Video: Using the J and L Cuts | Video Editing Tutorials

Hey everyone, Boone here from Shutterstock. So today I'm going to talk to you about the J and the L edits. Now this is a super simple technique to learn, but it's extremely powerful. So this technique can totally change the look, the sound, and the feel of your next production.
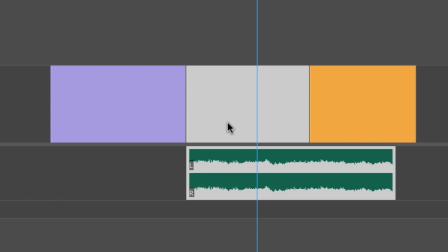0:12 So let's have a look. So J and L cuts are named after how they look on a timeline. With an L cut, the audio of your first clip continues underneath the video of your second clip.
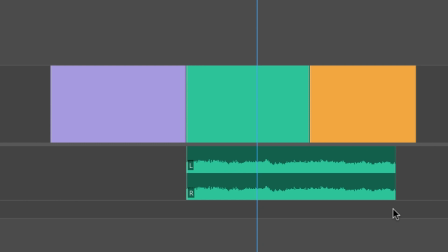0:20 For the J cut, it's simply vice versa.
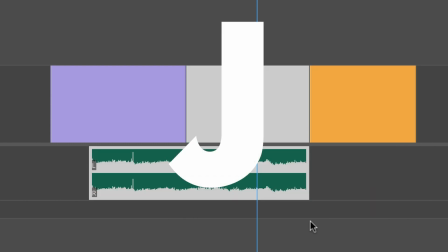0:22 Now while these are most commonly found in dialogue scenes, you can also use them to position your B-roll, smooth out transitions, and fine-tune the timing and pacing of your project.
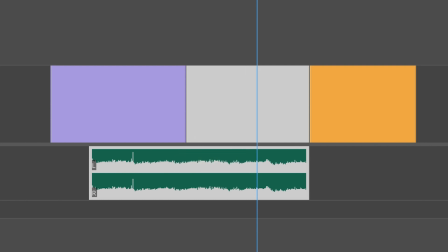0:29 Now let's have a closer look at this technique.
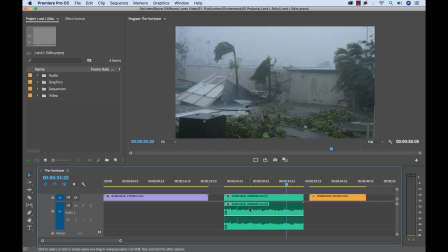0:31 So for this particular example, let's say we're working on a documentary project, and our producer just gave us three clips and said we need to cut together a little 10-second intro, and it has to be 10 seconds exactly because this is going out for broadcast, so it needs to be very, very specific. And he's given us these three shots here. You can get all these shots on Shutterstock, by the way.
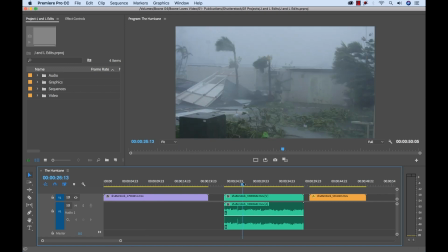0:50 And if we look at them here, we have this satellite view of a hurricane, we have kind of some storm B-roll, and then again another shot of some storm B-roll. So we wanted to use this shot first, and then our second and third shots. Now if you look down here, you'll notice that only one has audio on it. So let's take a quick listen.
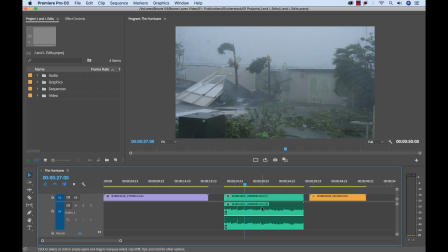1:12 So now I'm going to show you how we can cut around this problem using J and L cuts. The first thing I want to do here is create a quick rough cut. Now again, my producer said that he wants 10 seconds exactly. So I'm going to go over here to the playhead position and type in 10 seconds.
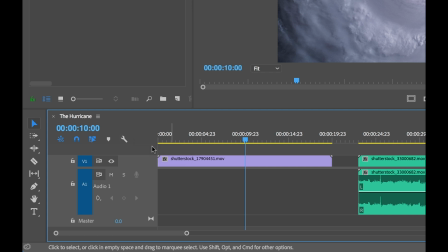1:24 That'll take me straight there, and then I can add a quick marker.
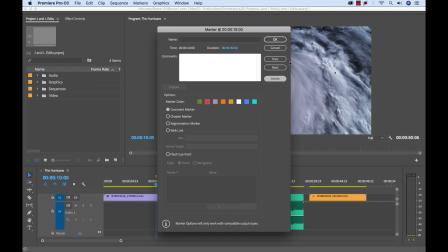1:27 So now we can quickly see where our 10 second mark is, because again, this is for broadcast, it needs to be exact.
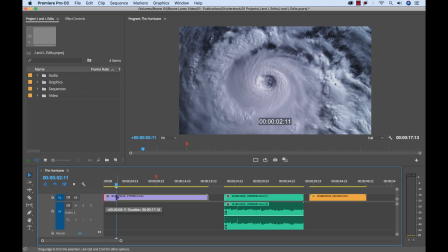1:35 Now I'm going to quickly trim down our three clips here. Okay, so now we have our rough sequence here, let's take a quick look.
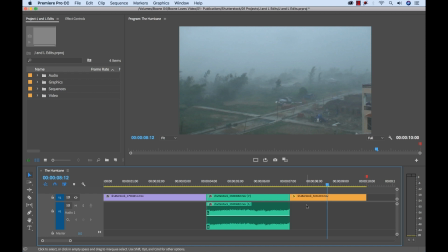1:50 Okay, so the producer is going to put this at the beginning of the final cut of the documentary, and he really likes this natural sound and he wants to incorporate it in the beginning. So let's quickly fix this little sequence up using J and L cuts. First, I'm going to perform an L cut on this clip.
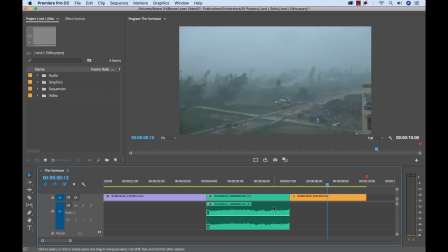2:05 Now when you're performing J and L edits, you're essentially editing the audio separate of the video. And to do that, you need to know a couple of shortcuts. Because when I click this clip here, you'll notice that the video and audio are linked.
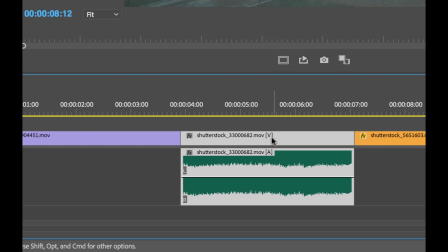2:18 You can actually see in these symbols here that this means they're linked. So I can either unlink these, or I can just use keyboard shortcuts to edit them individually.
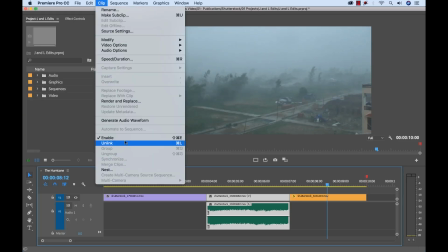2:26 To unlink, I can go to Clip and select Unlink. And now, you look, those symbols are gone now.
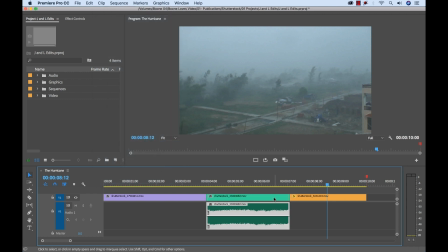2:31 And when I select these two, they're now separate. I'm gonna go ahead and undo that. You see now they're reconnected. I'm going to hold the Alt key, and if you notice, when I hold the Alt key, it allows me to select these separately.
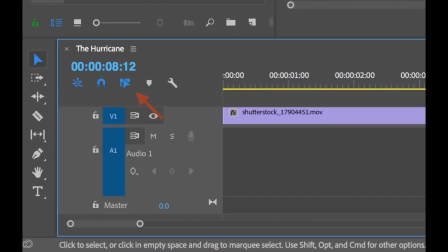2:43 If you want to unlink everything and keep it unlinked, just select the Linked Selection button at the upper left-hand corner of the timeline panel.
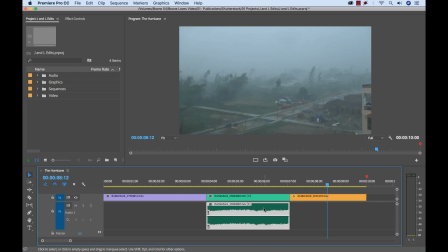2:50 It's very important to keep this in mind, especially when you're working with dialogue scenes, because you can quickly throw something out of sync. Now I'm going to hold the Alt key and simply drag out my audio all the way under the second clip here.
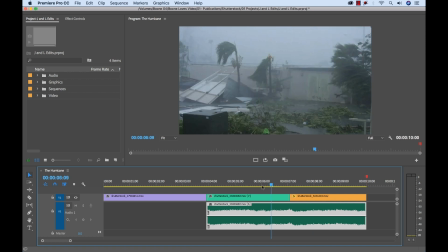3:01 And now, if we have a listen,
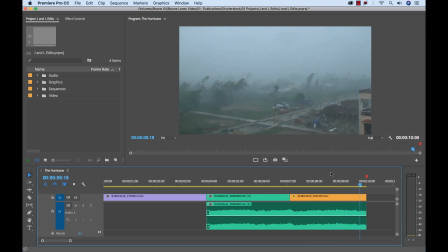3:07 now we're giving our viewers the illusion that that sound is actually happening at this location, which it is not, but it works perfectly and it keeps this cut nice and smooth. And you know, if you just watch these two clips with that sound, you wouldn't really be able to spot which shot had the natural sound, so it covers it up quite well.
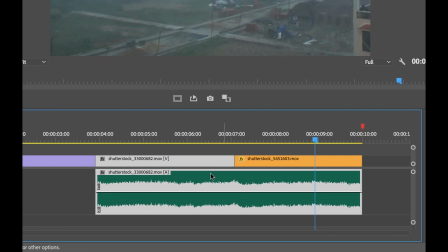3:27 We can tell it's an L cut by selecting this clip here, and we can see that it's shaped like an L. Now regarding our shot over here,
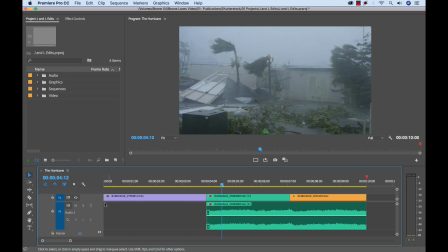3:33 our first shot, the producer has told me that he's going to be putting some music and sound effects over the beginning,
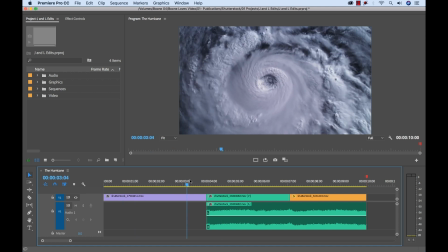3:38 and there's going to be a little title graphic that comes up here, but we still want to take care of this transition here. We don't want it to have such a jarring cut in. So to smooth that out, I'll perform a quick J cut, and again I'm going to hold the Alt key because these two are linked up, so I'm going to hold Alt and kind of bring this in.
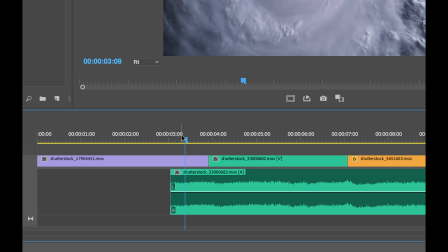3:57 So now that storm sound is going to come in and it's going to be a nice transition. We'll start to hear the storm before we actually see it. And I can kind of move this out a little bit more.